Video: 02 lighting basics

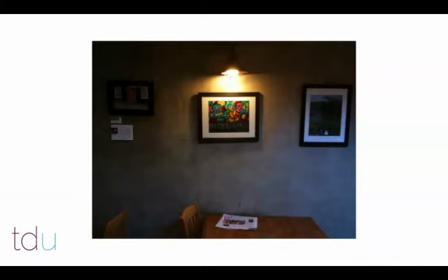8:10 That for some reason, whatever the motivation was, that photograph is the main example.
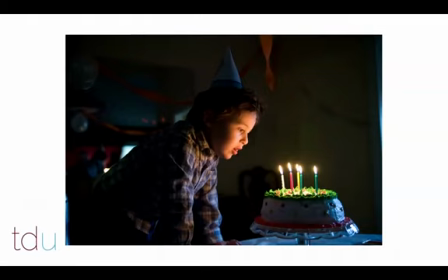8:17 In this shot we've got, I think this one's really nice, of you focus immediately on the cake in the kid's face because those are the brightest and most contrasty and most saturated parts of the image. They're just kind of, it's this interaction between the child and the cake.
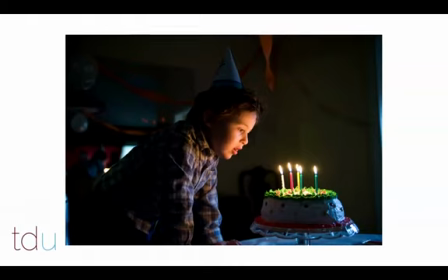8:32 There are people back behind the kid, but you don't focus on them because that's not what the lighting is dictating that you look at. Because again, in films, oftentimes we don't have much time on a given shot. Sometimes some shots can be only a second long.
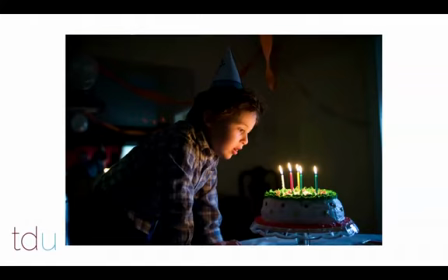8:51 I've seen shots that have been less than 10, some less than 10 frames long, only like 7 frames long that have been a quarter of a second on screen. And you need to, convey your story.
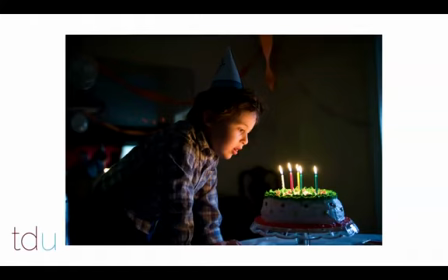9:04 You need to tell the viewer what to look at in that very short period of time. So they don't have time to wander around the image and find what they're looking for.
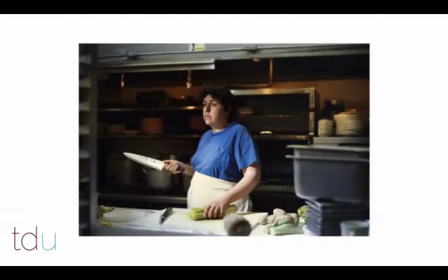9:13 This is a good one. I like this one because the knife she's holding in her right hand. The knife is definitely a focal point, not only because it's the brightest, but again, as you notice, the background gets very dark in that area, so it allows it to really pop off, and then the viewer just,
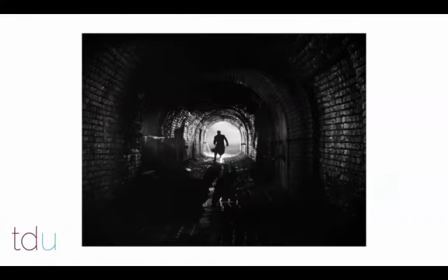9:29 your eye just kind of clings to that knife almost immediately. This kind of thing where, the darkness of the silhouetted character against the bright background, again, your eye kind of goes through the tunnel to that point and focuses on the characters as they run out.
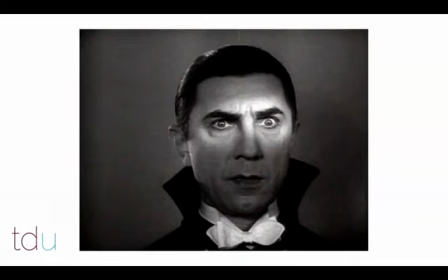9:47 It's not always focusing on the face. Sometimes it's, in this shot from the Silent Dracula film, you get the focus right on the eyes. And again, this is pretty heavy-handed, but, you get the idea that sometimes you want to focus on a specific part of the character.
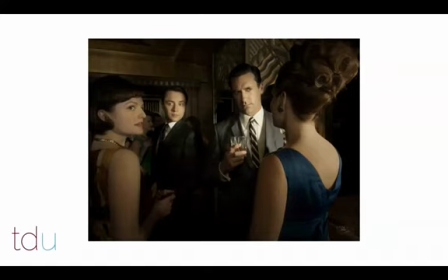10:03 Again, Mad Men does a great job of this. As you can see, each character, there's three faces that you want to pick out of this, and also the woman's back is the fourth main object as you go around,
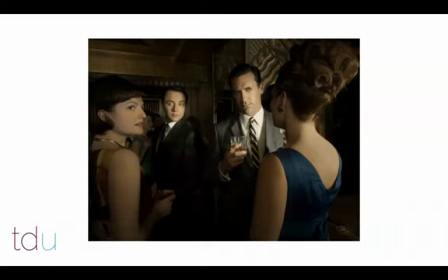10:16 and you can see if you look at this picture and kind of data pick the brightness levels of the faces are always, the skin on the faces is always brighter than the skin on the rest of the body. The woman on the left, her face is the same skin as her arm, but it's definitely a shade brighter,
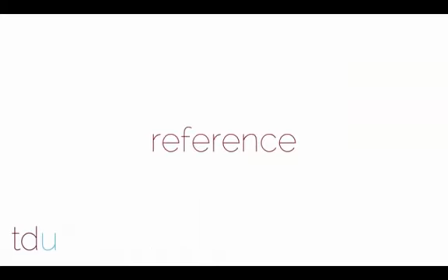10:34 and your eye immediately goes there. So another big thing about being a lighting artist, so again, those are the three main topics,
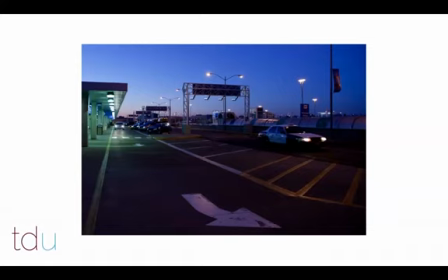10:43 but the one thing that you always want to do is you always, and we're going to beat this point to death throughout this workshop, I'm sure, is that you always want to look at reference. You want to reference color of light, you want to reference quality of light, you want to reference all of this stuff to understand what you're,
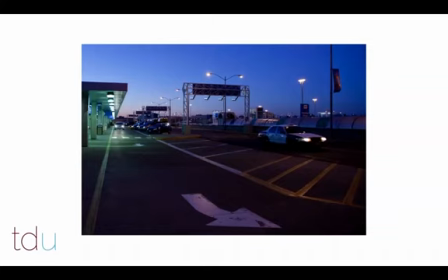11:00 to understand what mood you're setting, to understand what kind of visual shaping you're looking for. So, if you want to do a dusk morning scene with some artificial light, this is,
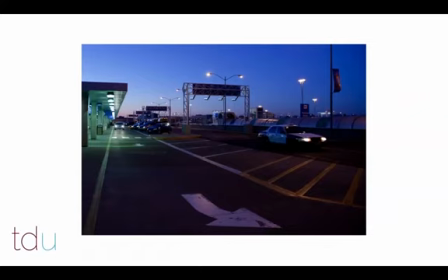11:14 look it up, see the way those green fluorescents are versus the blue of the sky versus the warm tungsten street lamps, and just see how those colors work together, and then you mimic that.
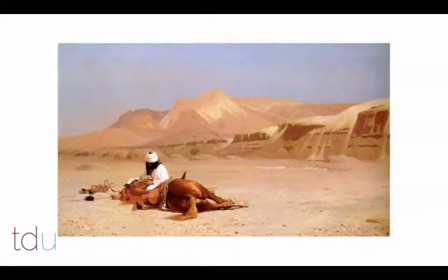11:27 If you want like a warm desert, like what does that look like lit? Like what is the shadow qualities? What are the light qualities? And everything that is involved in that.
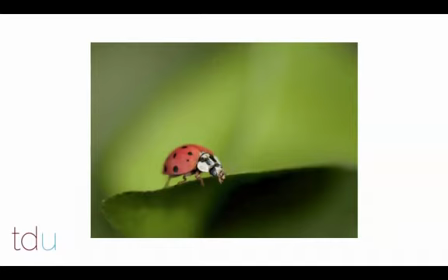11:38 You can look at depth of field. We'll talk a lot about depth of field in this, and always understand that you need to be looking at reference for these kind of things.
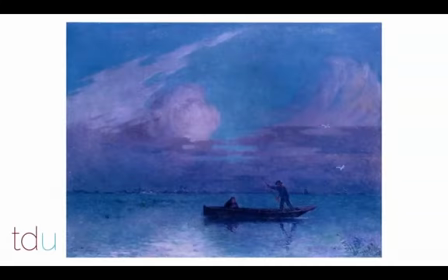11:47 Looking at painting reference is always good, because again, a painter functions in a similar way to this as a CG lighter, where they have to, they're not constrained by physical limitations of light the way that a
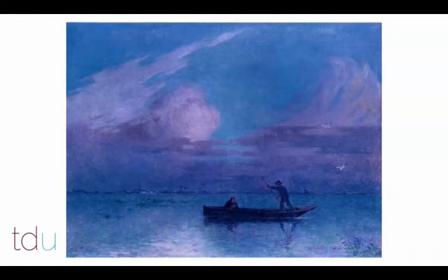12:05 photographer or a cinematographer is. We can push and pull things a little further.